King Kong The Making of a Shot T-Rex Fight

Welcome to this bonus video diary. This is like a video diary that we could never show while the film was being made because it's got too much interesting stuff in it, but it's the anatomy of a part of the T-Rex fight.
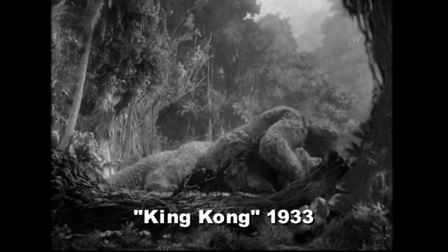0:13 Now, anybody who's familiar with the 1933 King Kong will be very much aware of the scene where Kong and the Tyrannosaurus fight,
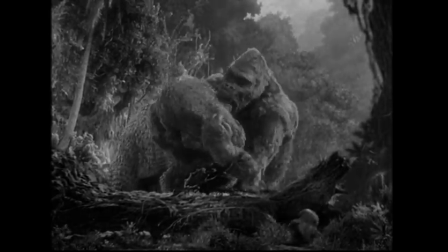0:22 and as far as animation goes, it's really a milestone of choreography,
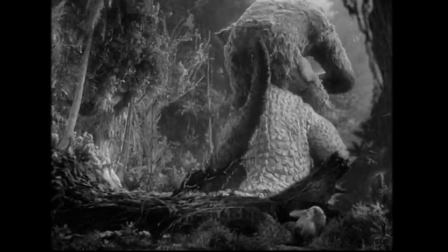0:26 the way that Willis O'Brien and his animators choreographed this wonderful wrestling match between this giant reptile and Kong.
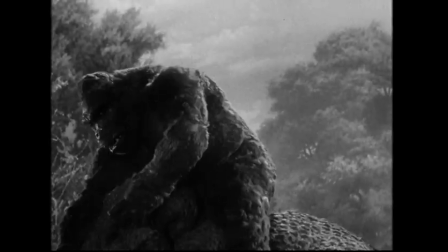0:33 And it was obviously a sequence that we wanted to include in our version of King Kong.
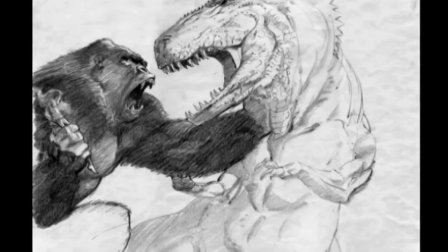0:38 Ever since we first conceived the movie in 1996, we've had this idea that Kong ultimately fights a family of tyrannosaurs,
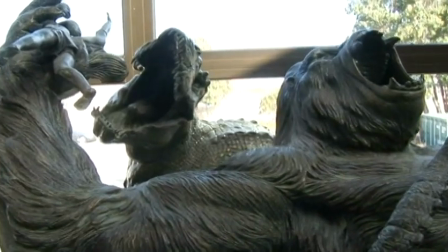0:46 3 of them, and the fight escalates and gets bigger and bigger.
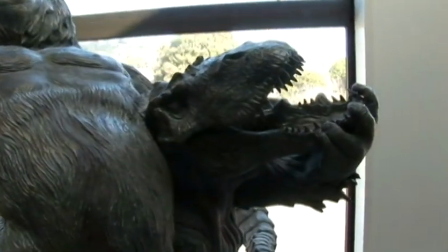0:51 I wanted the fight to not be stuck in one place. I wanted it to be this, like a brawl that goes out of control and rampages through the jungles and the rocks and terrain of Skull Island.
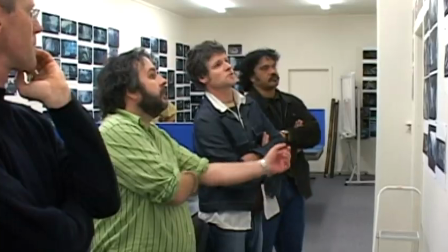1:01 So it started out initially with conceptual art. Jeremy Bennett and Gus Hunter did some very early designs.
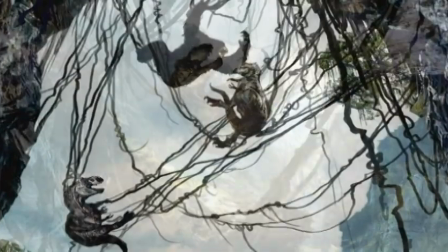1:09 And there was one in particular that I responded to that had Kong and the T-Rex falling over the edge of a cliff and getting tangled in vines. Given sort of quite a detailed brief, I guess, by Peter as to what he imagined that environment to look and feel like.
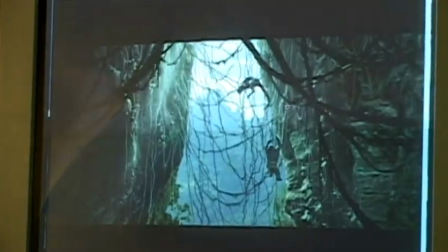1:24 It was 2 pieces of rock that jutted together that opened up at both ends, so you had sort of bottleneck, I guess,
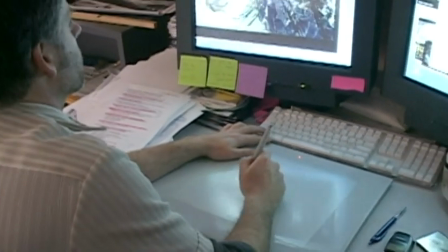1:30 environment that was quite spacious at either end and bright, which would be quite handy in backlighting or certainly illuminating the CG characters.
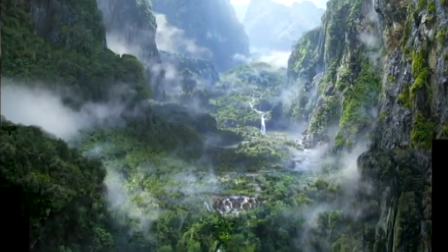1:38 You know, we wanted it to be pretty lush and damp and mossy and vine-laden. What he wanted us to do was to create Skull Island so that it looked just like the 1933 film, but that we were just there with better cameras. Sequences like this have to have a strange balance of reality and stylization. You're always wanting the visual effects to be as real as possible, but on the other hand,
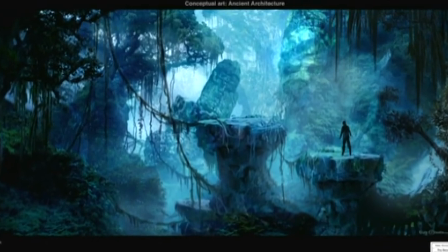2:03 I want Skull Island to be unreal in a fantasy kind of way.
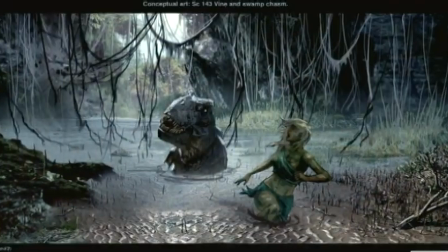2:08 I wanted the island to be more jagged and more monsters and more amazing scenery than what you could ever find anywhere.
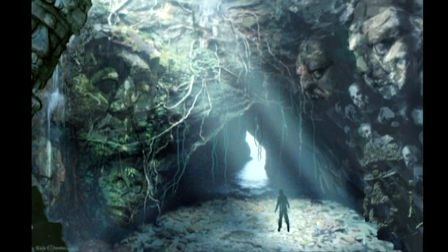2:15 So you're not actually trying to match a realistic environment, you're trying to create a heightened, over-the-top, fantastical landscape.
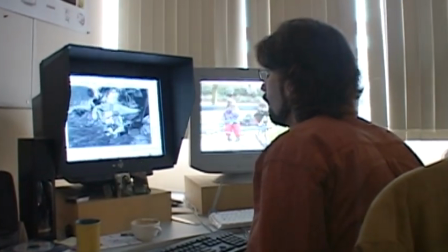2:23 And from that point, the animation department become involved, because what I love doing are animatics, which are like moving storyboards,
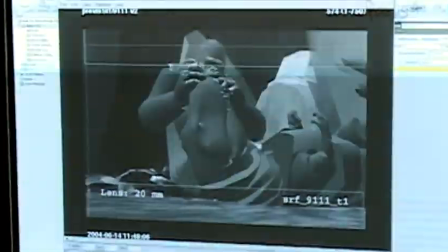2:30 which is basically a piece of computer animation that's quite crudely done, but it does allow you to first of all choreograph the fight and then to actually plan the camera angles that you're
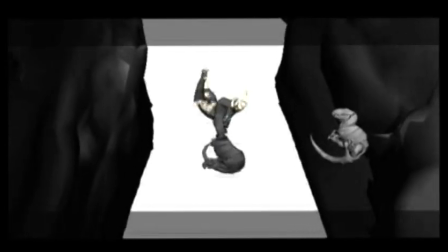2:38 going to use. So we tend to just animate what I call an eye of God point of view,
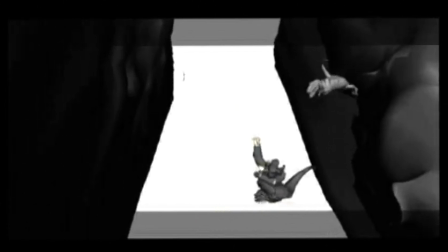2:44 which is just simply a wide camera angle and you see the little figures moving around, and all you're simply doing is looking at the choreography.
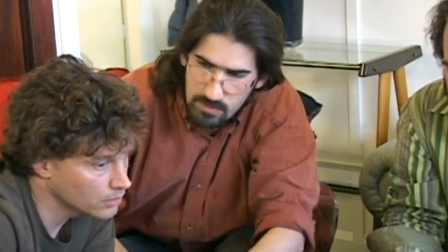2:52 You're looking at the timing, the fight moves. Our role for the vines was basically working with Peter and designing all the set pieces, all the action.
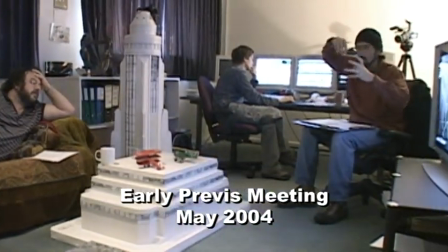3:01 So it's Colin and 2 T-Rexes and Anne, and they're all separate. And we play up the whole Anne pendulum thing, like she's swinging and one of the T-Rexes is trying to grab it. Yeah.
We had a lot of freedom at the beginning of the process to just make stuff up ourselves. It's like you have a sort of a toy kit. It's like, here's Kong, you've got 3 T-Rexes, you got the vines, go and have a play.
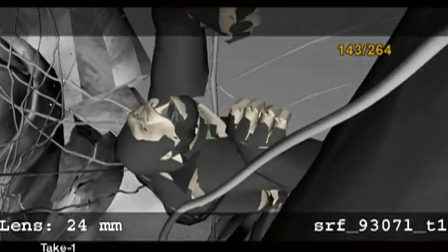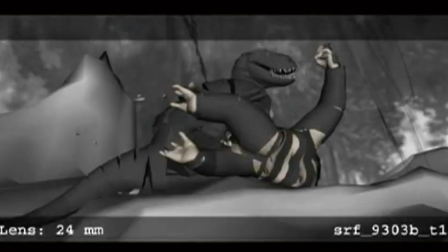3:32 They devised this wonderful sequence where a T-Rex falls off the ledge, dragging Kong down with him,
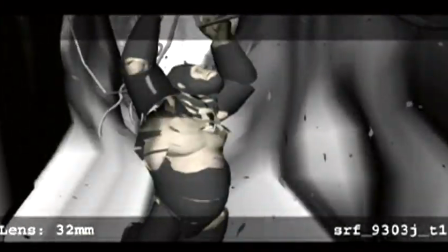3:39 and then there's this really quite intricate and complicated sequence that happens in these vines that are strung between the 2 sides of this chasm. I mean, it did turn from, you know, Kong fighting a Rex in the vines to Kong losing Anne in the vines,
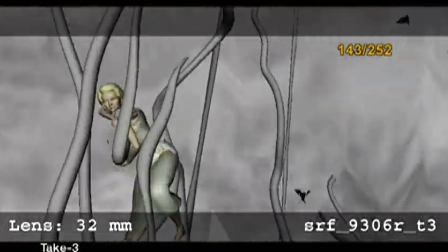3:54 her dangling on a vine above a Rex,
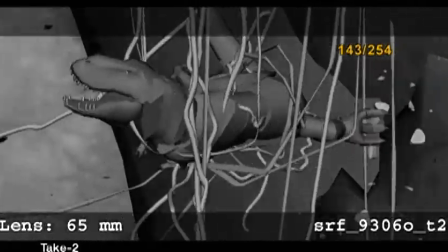3:57 the pendulum kind of action of her swinging and the Rex swinging and trying to snap and all these close calls with her,
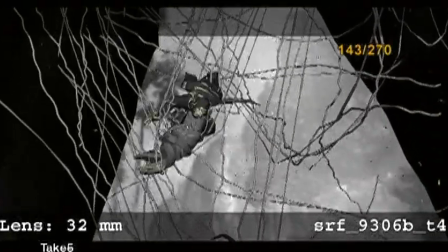4:04 and then the Rex about to get her, Kong grabbing the Rex and them all falling together, and then her hanging off the Rex's teeth above another Rex, and all that stuff.
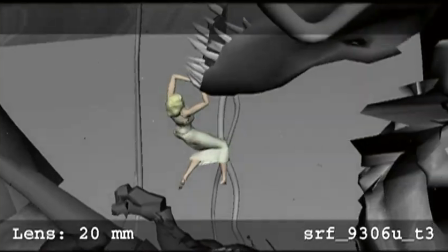4:13 And it just, it's just sort of, the way Pete designed sequences, just up and up and up and up and up the stakes.
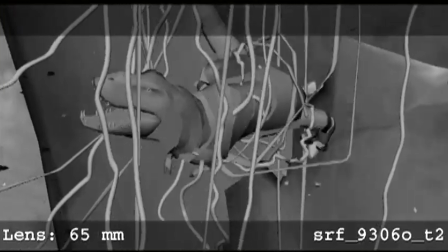4:19 We would start to cover the piece of choreography from many, many different camera angles.
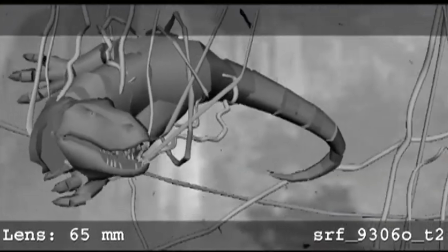4:24 Those camera angles would sometimes run for 1 minute or 2 minutes, just following characters all the way down.
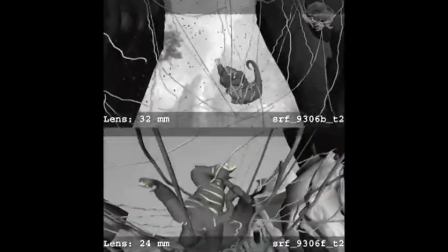4:30 And all of this footage becomes your raw material that you use to then put it into the Avid or the editing machine, and you cut the scene together. So we get all this footage, and it's actually long takes of every different angle that you could possibly want. So you end up with huge amounts of footage. We would look at what was the best bits with Peter, and Peter would decide what angle he wanted to be on at any time.
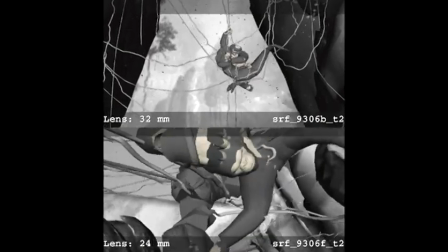4:51 And just like cutting live action, you get a scene and you cover it from many different angles. Really, in a way, it's like cutting real footage,
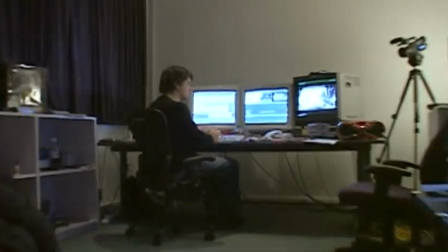4:59 because it's been animated so well that we can actually make a really interesting scene out of it all. And then we had to really study what we ended up with because, of course, it's just an animatic. Every shot in it is a visual effects shot. There isn't one shot that isn't.
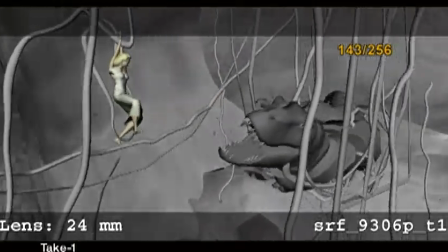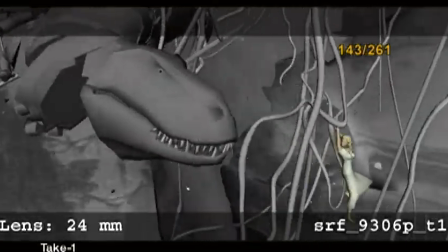So we broke the scene down into all its component parts. We figured out which shots we needed Naomi for.
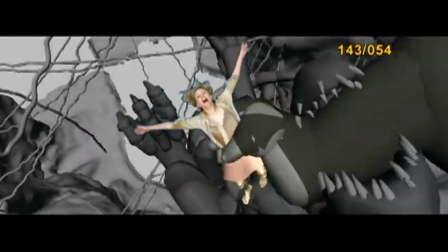5:30 So we had to think of ways in which we could shoot Naomi in this very complicated series of shots that we had to do.
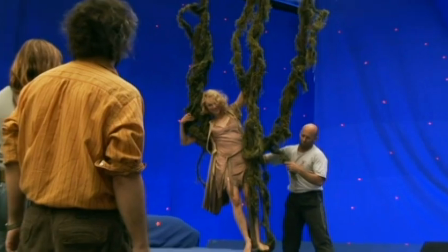5:38 We built various rigs, harnesses that she wore.
And 3, 2, 1, action!
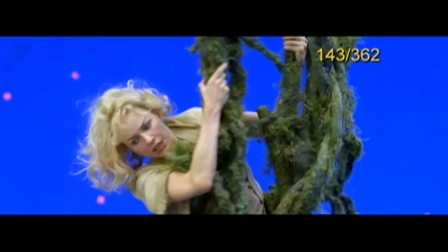5:45 I would have Naomi, you know, looking like she's swinging off a vine, and I'd just swirl the camera around.
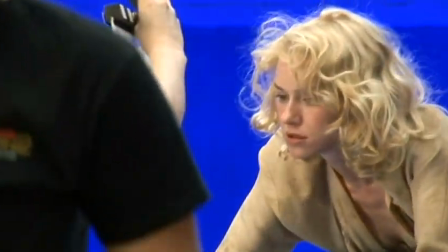5:51 At one stage, when she's on the head of the Tyrannosaurus, we made a very simple,
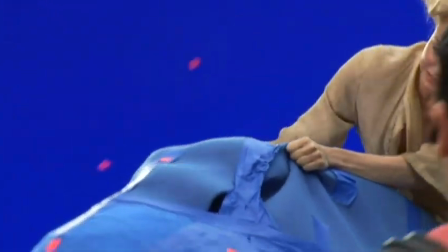5:55 big polystyrene head that she was able to grip onto, and we just simply had people who were moving and shaking the head around, and she was just holding on for dear life. And by that stage, Weta Workshop had built a miniature of the chasm.
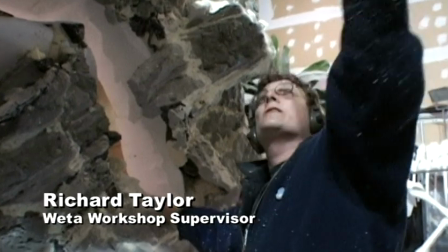6:09 He falls off that rock, but he's hanging by his claws, so it was quite conceivable that he could swing and land on this cliff when it was out here.
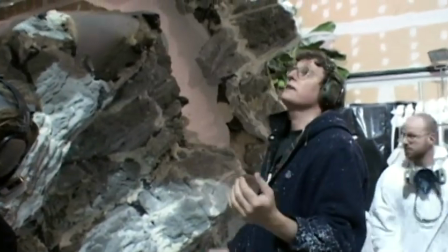6:18 So we pushed it back under to try and give the impression that there's no way if he swung he'd fall down here.
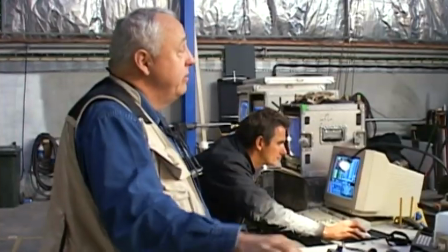6:27 And Alex Funky and his miniature crew spent many, many weeks shooting all the different camera angles that were needed.
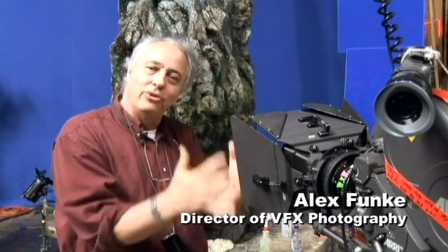6:33 Well, the vine chasm itself is basically 2 gigantic stone walls.
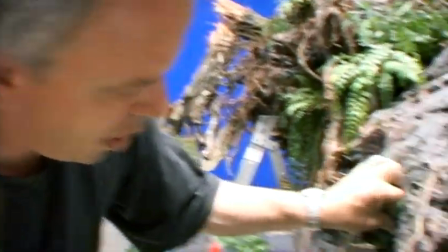6:37 And then when were brought over here, we did all the final dressing, the painting, the dressing with the little fine vines and moss and so forth.
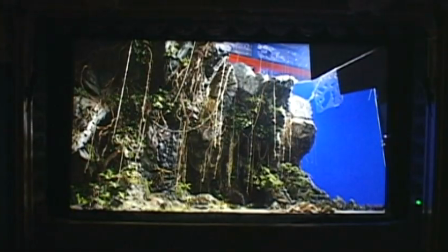6:46 So the walls looked wet and soggy and lots of stuff growing in the little cracks.
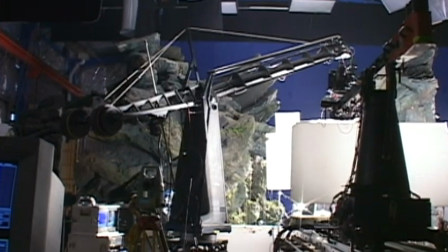6:50 And as we're shooting it, we're always talking to the guys at Digital to whom we're going to have to hand this material so that we can say, well, okay, here are the elements we're going to shoot.
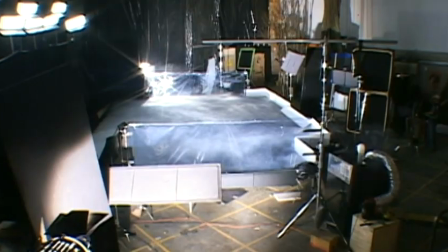6:58 Here are the different lighting passes. Here are the different smoke passes. What do you need to make this final result that Peter wants to see? We had to then add Kong and the dinosaurs, which is the domain of the digital department.
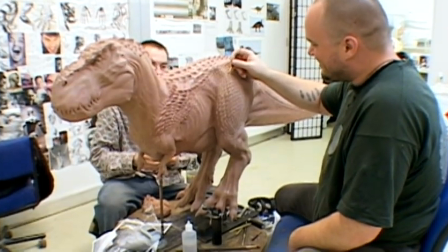7:13 They took sculptures of the dinosaurs that were done by Weta Workshop.
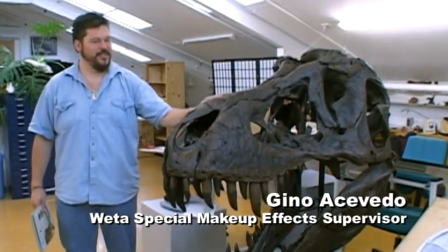7:18 This is what we got here. This is Stan, the T-Rex, and this comes from Black Hills over in South Dakota.
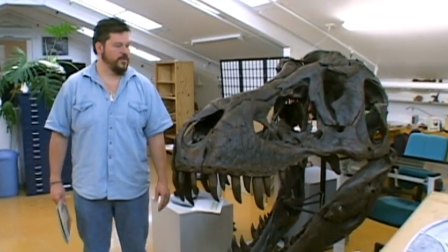7:24 And this is, I believe it's one of the most completed skulls ever found of a T-Rex, and it's a beautiful specimen.
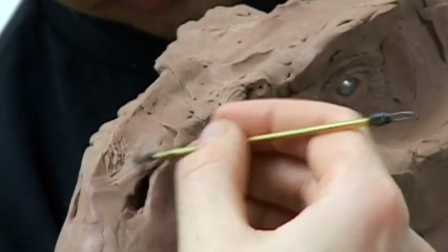7:30 And it was just a great reference for all the sculptors to have this kind of stuff to look at. Each of the 3 T-Rexes is slightly different to each other.
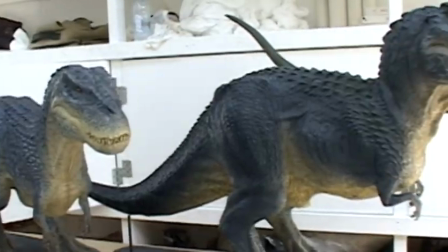7:38 It's a family, it's a mother and a father and a child, and they sculpted those and they made maquettes that were then scanned in the computer. We need to then take that data and convert that into a creature that's animatable, that can move naturally, that still preserves all that detail.